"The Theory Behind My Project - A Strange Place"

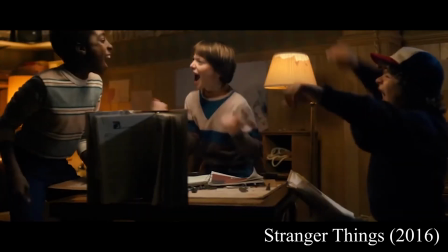Stranger Things has been a massive hit since its release, with a strong lineup of influences ranging from movies like E.T. and The Goonies.
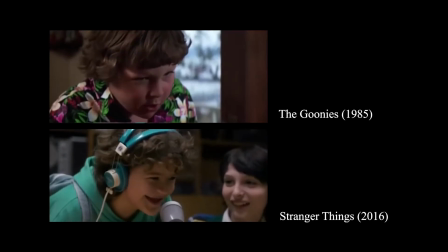Stranger Things is able to create its own sense of nostalgia through referencing these old school movies.
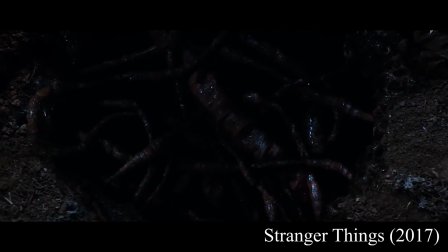Though, what I find most interesting is how the show takes these influences and finds a way to mash them with horror films.
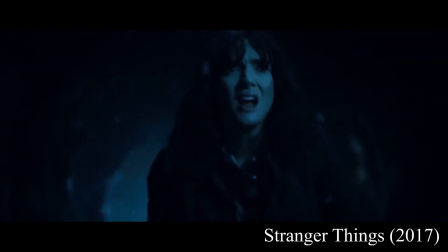The series introduces us to the disturbing world of the Upside Down. Visually, there's a lot of references to the 1986 film Aliens.
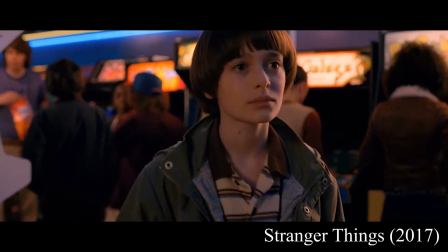If we look at the arcade scene in Stranger Things, it manages to maintain its nostalgic aesthetic,
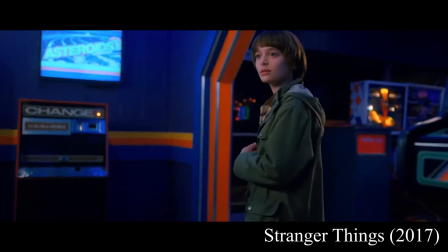but suddenly the whole world changes into a love child between its own aesthetic and the slimy dripping world of Alien.
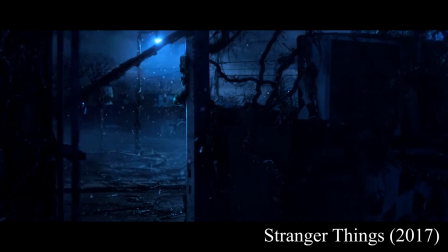This transformation of the world around a character was the inspiration for my own visual effects project, but this raises the question,
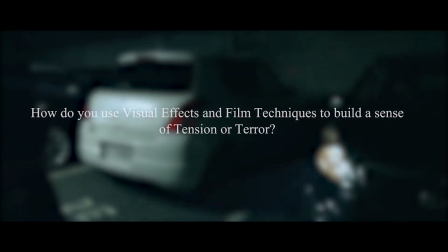how do you use visual effects and other film techniques to build a sense of tension and terror seen in these films?
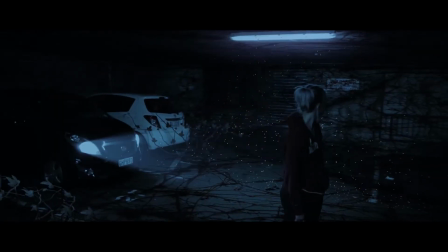To answer this, we need to take a step back. What is the most crucial elements of horror?
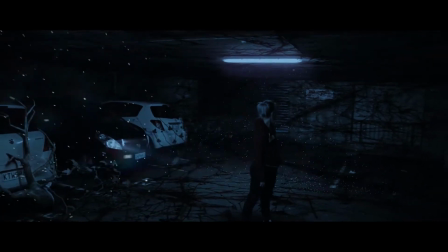What makes it scary?
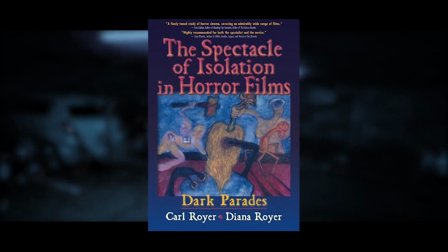For answers in the book, The Spectacle of Isolation in Horror Films, someone finds themselves alone, usually in a dark, unfamiliar place.
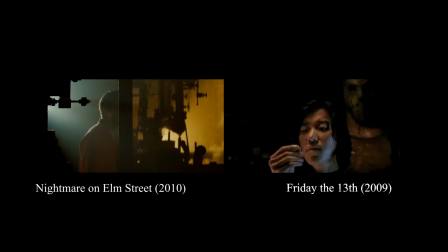Not quite alone. With you is someone or something that kind of wants to kill you.
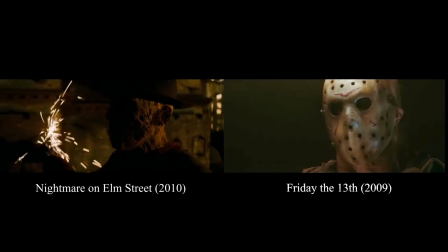But what makes this terrifying is that it keeps the characters away from help.
I am 2 seconds away from calling the police.
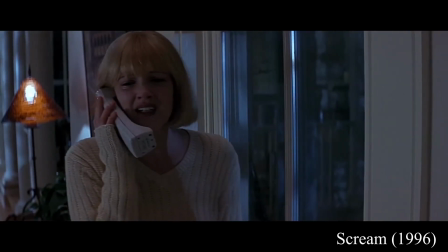They'd never make it in time. We're out in the middle of nowhere.
From a technical perspective, this isolation was convenient to my own project.
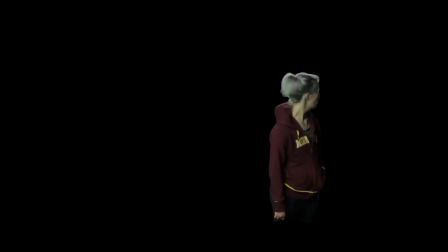Isolating a single person was easier to rotoscope, build the world around, and emphasize the reaction to the changing environment.
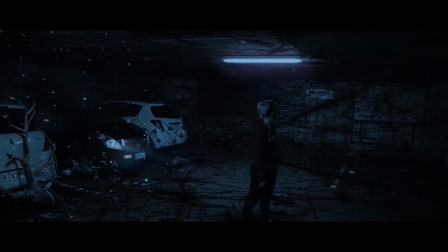But it also gave me a great opportunity to implement some cinematography techniques.
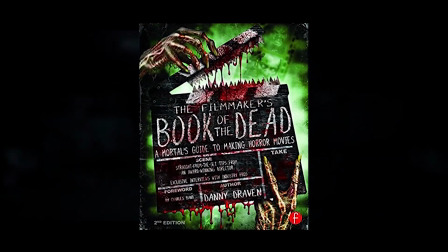Paraphrasing the filmmaker's Book of the Dead, lens distortion is a good way to disrupt stability in a scene, including the use of focal length.
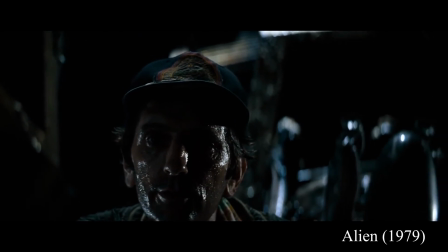You can see this is used in Alien during all the close-ups, as well as in Stranger Things when Will walks away from his friends.
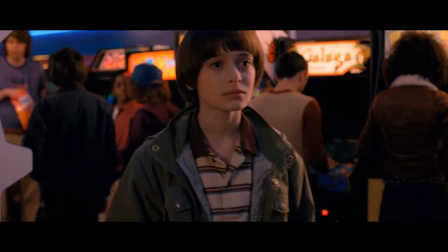I use this technique in my own project,
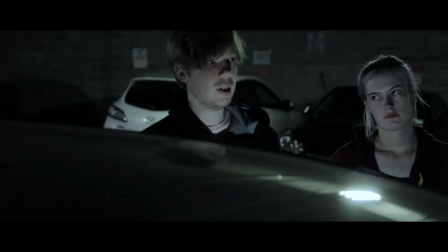but I added a pull focus to really drive the fact that the people who were there seconds ago aren't there anymore, and now my character is isolated.
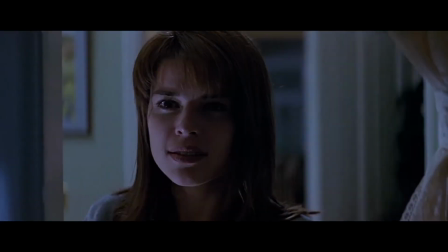See, I don't have a Jason, Freddy, or a guy in a mask. I have a supernatural world that has stolen my character.
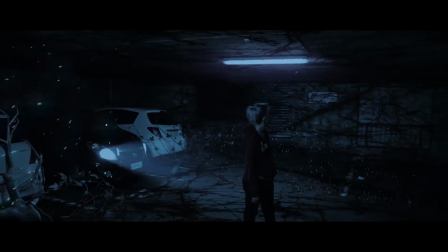I decided to steer away from the slimy, wet science fiction feel in Alien,
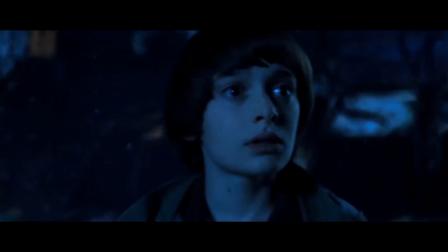and focus more on the apocalyptic, overgrown aspects seen in Stranger Things.
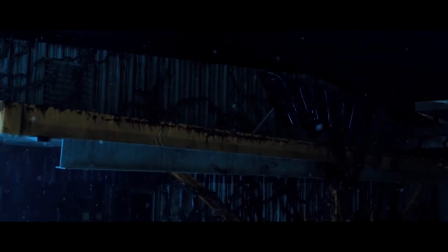It sort of works to ground the scene in a different version of Earth rather than on a different planet.
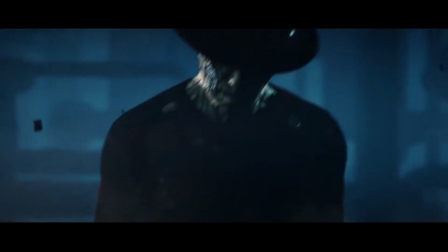To make the scene feel more unnatural, I took further reference from Nightmare on Elm Street,
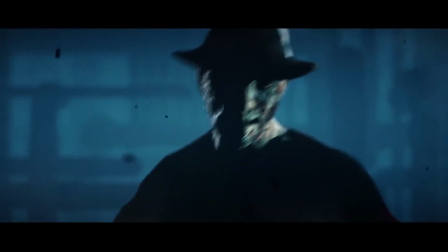but rather than the film, from the iteration in the game Dead by Daylight.
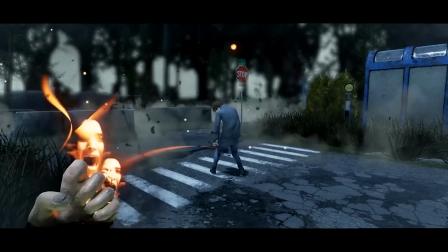The ash-like dust floating around the sky when players fall asleep was something I drew inspiration from.
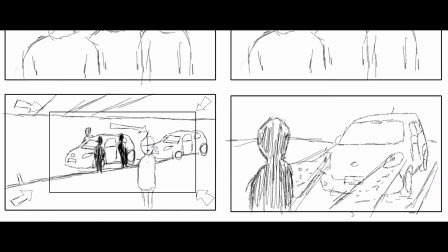See, the initial idea was to have my actor notice some of these particles in the headlights of a car, turn around, and her friends aren't there anymore.
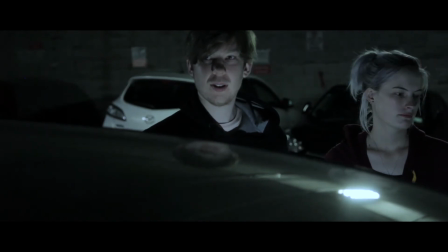After filming, I reflected on the footage and realised that the brief for the project wanted some interaction with CG elements.
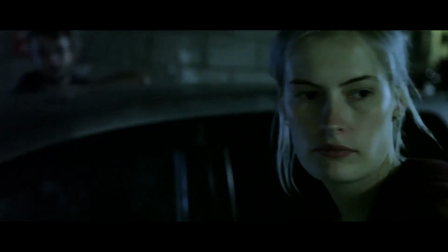This reflective process, as described by Muratowski, is the definition of applied research.
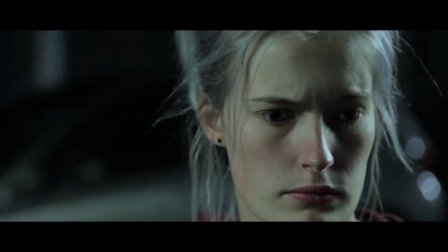Quoting him, "Applied research is a type of research that enables practitioners to reflect on and evaluate their own work."
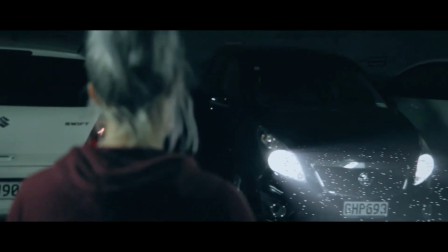Considering this, I explored having my actor interact with the dust, which would involve a slightly more complex simulation.
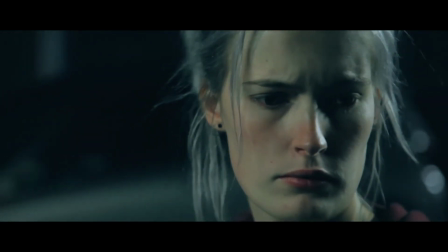This particle reaction to my actor works to answer my initial question, how to build tension using visual effects.
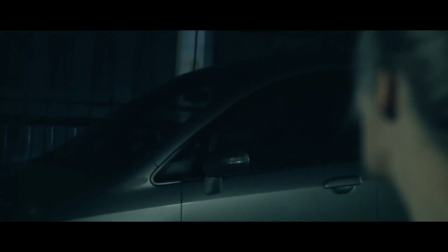It makes the dust feel alive, which makes the audience recognize that it's not just dust in the headlights, that something is wrong, something's supernatural about it.
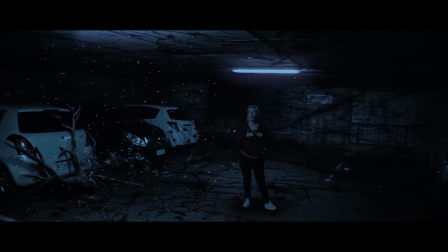So back to the question, how do you use visual effects and other film techniques to build a sense of tension, disruption, isolation, and confrontation?
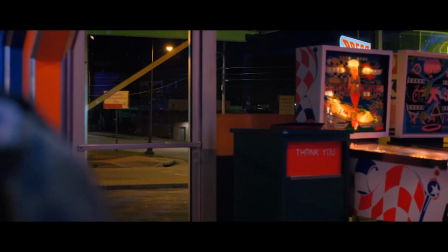Something disrupted the stability of the scene, and someone has become isolated.
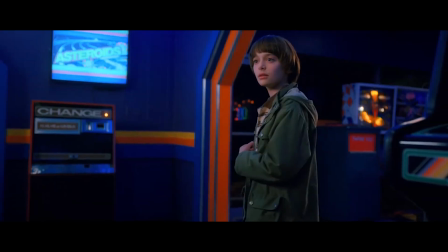The presence of someone or something is bleeding through, and once the character is alone, they must confront it.